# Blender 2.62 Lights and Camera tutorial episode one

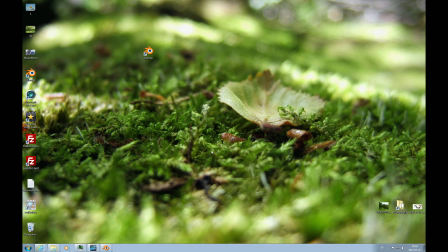(0:01)
Hello and welcome to this first video in the Blender Lighting and Presentation playlist. In this first video I will talk about the effects of light and
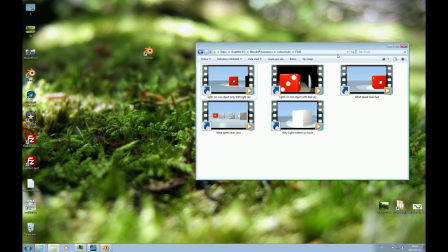(0:15)
camera movement on the perception of the animation.
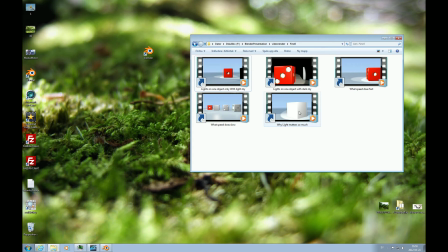(0:21)
What it feels like. So let's just get right into it. Start up with this one here.
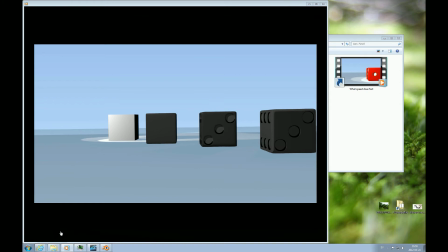(0:28)
These are a selection of short videos. I'll stop it and we'll start it from the very top and at full resolution.
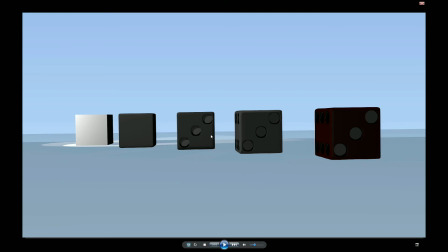(0:37)
And what I would like to say with this one is we have several objects here. The object that is way in the back, less worked upon, is the one that I'm actually focusing on here.
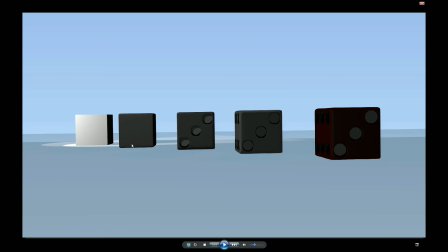(0:53)
And I kind of want to prove that by putting only minimal illumination on these ones. And put most of the light here and perform camera movements that says that I'm mostly interested in this object here.
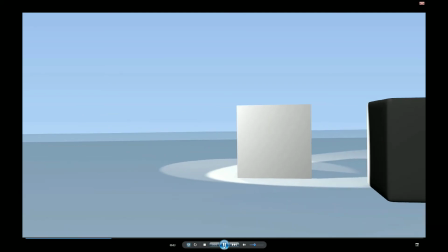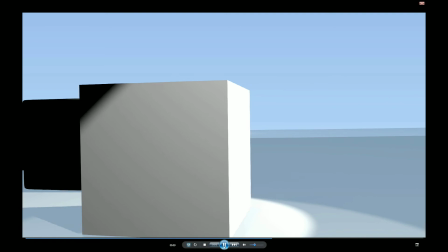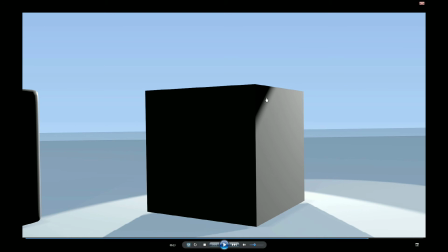(1:23)
Okay, that's beautiful with pixelation there. Anyway, you can also see that I didn't pay a whole lot of attention to this object. because I didn't bother to illumine the backside anything.
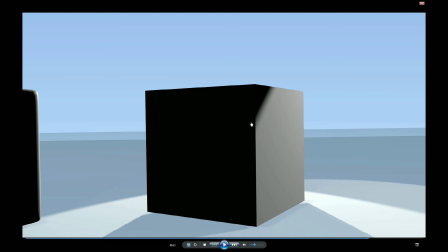(1:38)
It's just there's kind of unnecessary cast shadow here and we can't really see the backside. So that's, I think, is a problem and that's intentional.
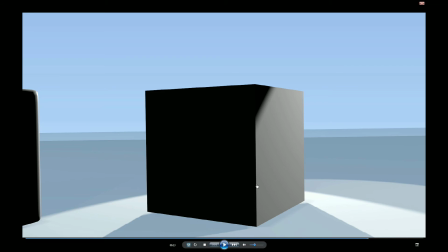(1:51)
I left it like that just to show that even if you spend all that light on something, if you don't do it carefully, it might look less than ideal. and in this case this is for sure the least worked upon
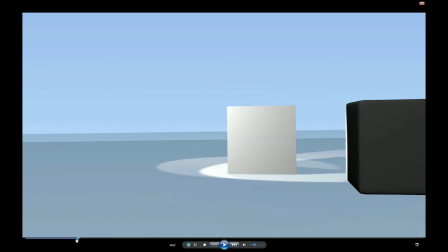(2:09)
object which which I basically what I want to say by that is
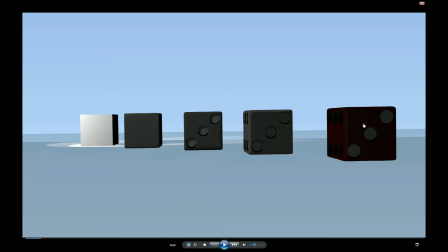(2:15)
you work really hard on your models this is you know the model you work really hard on and if you don't give it the time of day,
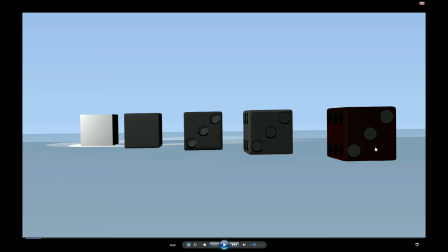(2:27)
so to speak, by illuminating it, you know, paying attention to that, putting it in an environment where it, which supports it, and have camera movements that give it justice, then the object will suffer from the presentation.
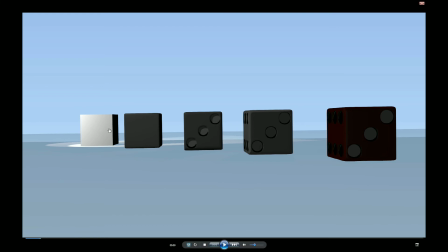(2:48)
So, in this case, even if this object here is not worked on at all, it's just a Shift A mesh cube, that's all, it's just put there, and then a very basic material, and the lights are put on it,
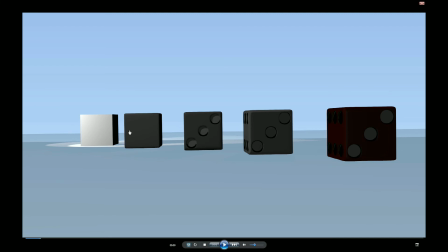(3:03)
and we are circling it with the camera, so this is kind of telling the viewer that this is what we're interested in. So, this is an extreme of, so to speak, failing to realize what it is that you want to show.
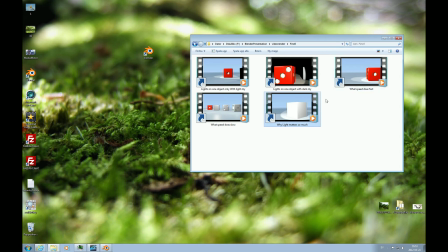(3:15)
So I'll start it with that negative and we'll move on to something more positive. And it's the same idea here. That we are actually putting something that is in the back, front and center by moving towards it.
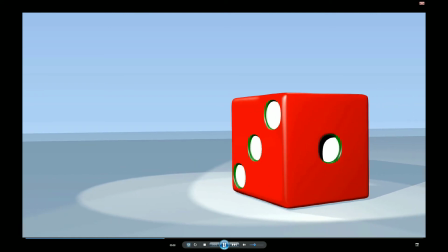(3:34)
And it's the only thing that receives illumination here. And you can see that it's really sharp shadows here.
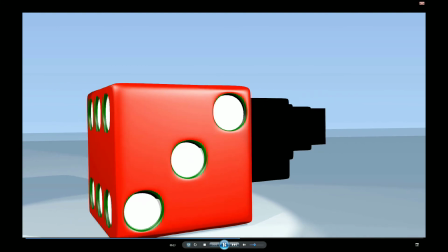(3:42)
and there there is no general lighting it's only this the
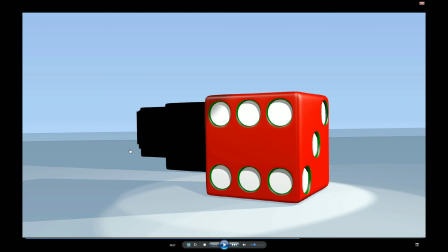(3:47)
lights on this here and and you say well looks really bright here well it's because there's a light sky and this surface here is transparent so we can see the sky through the that surface but the reality is that the only lights
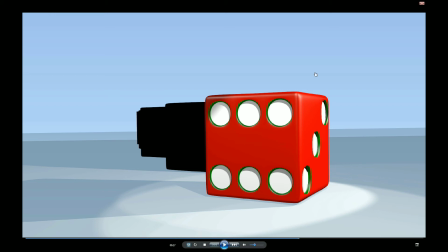(4:02)
in this video are shining right on this thing here on
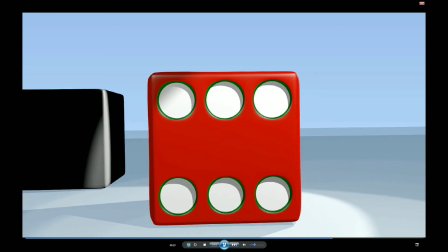(4:08)
this red dice that's actually the truth there's no other lights
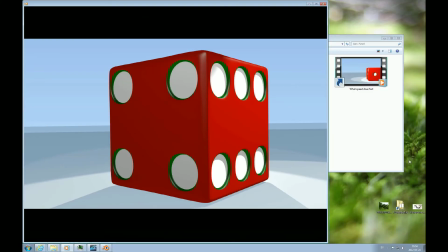(4:12)
and I show you exactly what I mean by this by playing this one here which
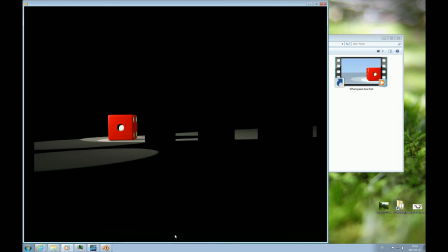(4:18)
is the exact same thing only with a black sky both
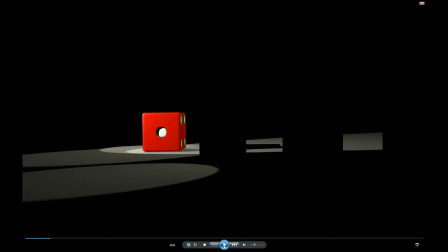(4:24)
horizontal or horizon and the scenic sky is black and
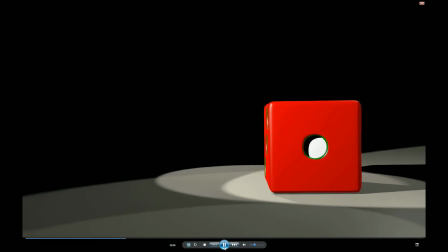(4:30)
you get a completely different mood then which
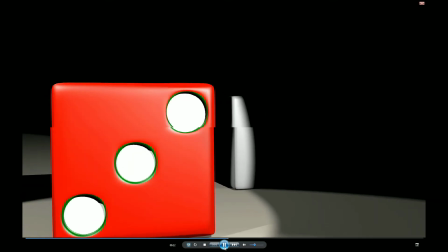(4:36)
also I think illustrates how powerful the lighting is and
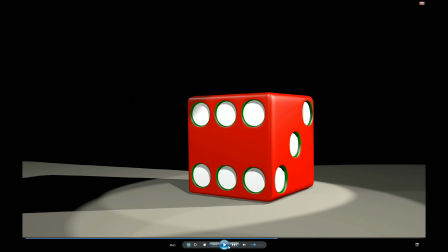(4:43)
the background very different from the previous one although everything is identical
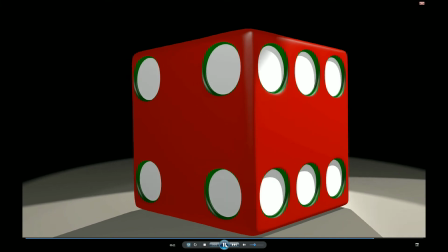(4:50)
except for the color of the sky so and
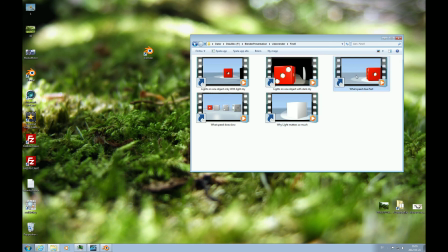(4:59)
then I would just like to discuss one more item before we look at the blender file
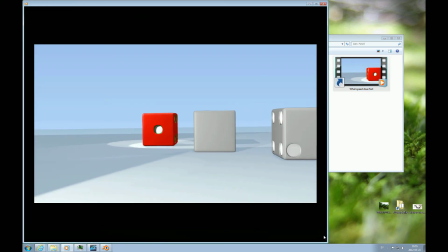(5:04)
and here's what speed does it's
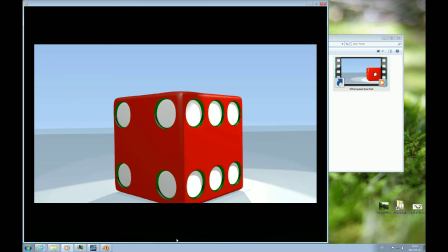(5:14)
the same camera movement in both this one we
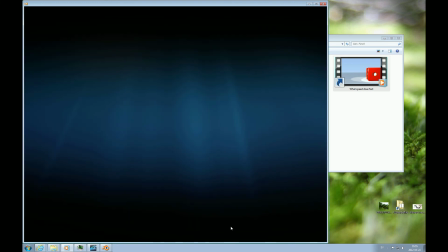(5:21)
can actually and
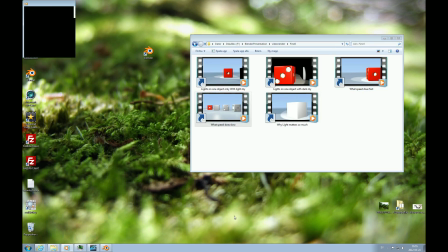(5:26)
this one here and I think I'll magnify this a little bit more to full
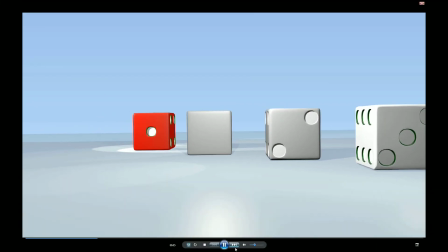(5:32)
same exact movement just slower and
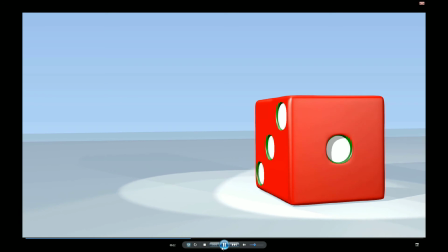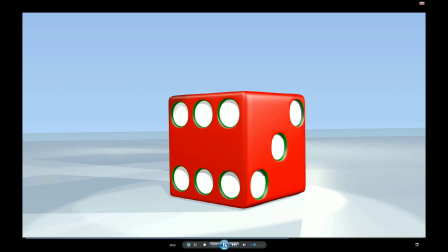(5:45)
of course there could be different opinions on this but what I would say is
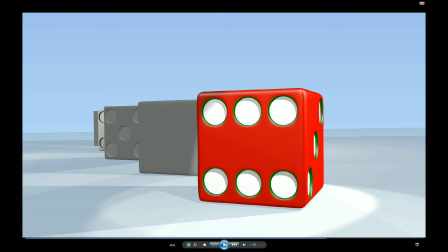(5:52)
that this slower movement in this case allows the viewer to take in more of the background because in the previous faster movement you really didn't have a whole lot of time to look at the rest of the imagery
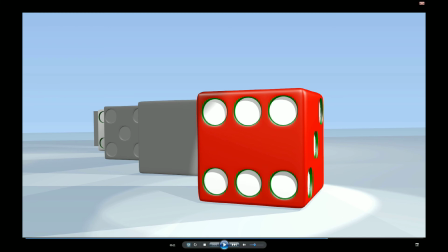(6:08)
it's only this thing that is in focus so So the speed of the camera
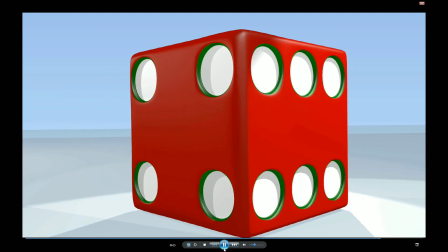(6:13)
movements also allows the viewer to take in,
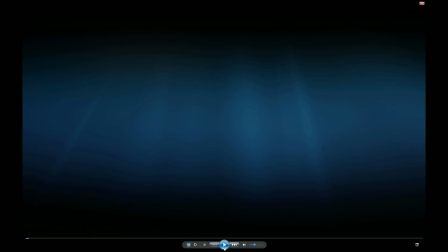(6:18)
or not take in, what's in the scene.
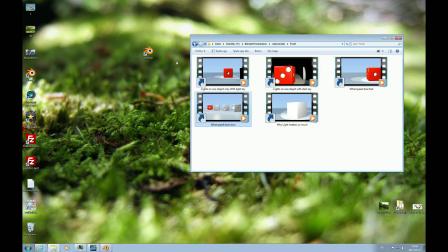(6:24)
So that's kind of the dramatic theme of this, and I will now bring up, no, we have it here actually, there you go.
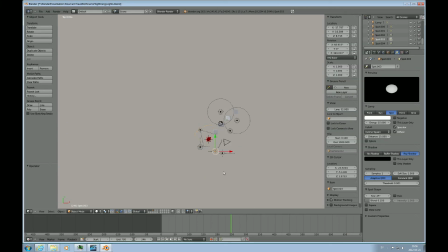(6:36)
This is the Blender file that is used to create this.
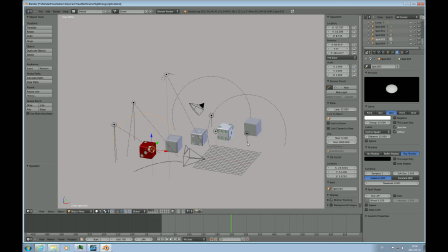(6:43)
And I think maybe I didn't have this light rig on at all. I only had the hemispherical light and these lights around here. And in both cases,
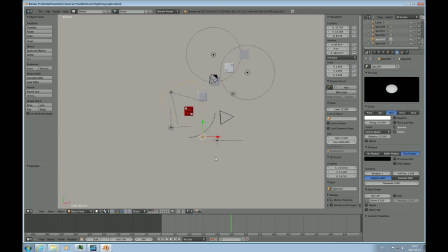(6:54)
there will be more videos and more snippets later that will show the illumination of this piece here. But the general idea is just a traditional film light setup.
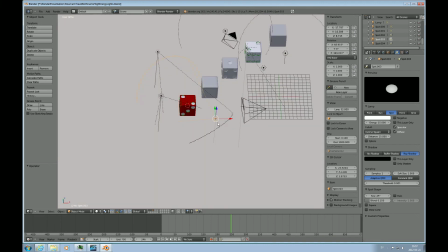(7:08)
You have a front light or a main light, a side light, and a light
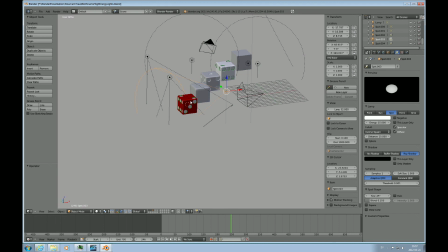(7:19)
that kind of lightens up the shadows. So this is the strongest, this energy is 15, this is 10, and that one here is 5.
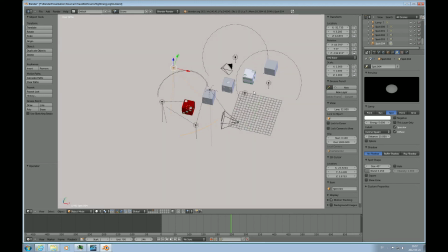(7:33)
So main, side, and back light. same thing here you have that's the side yes main side and backlight and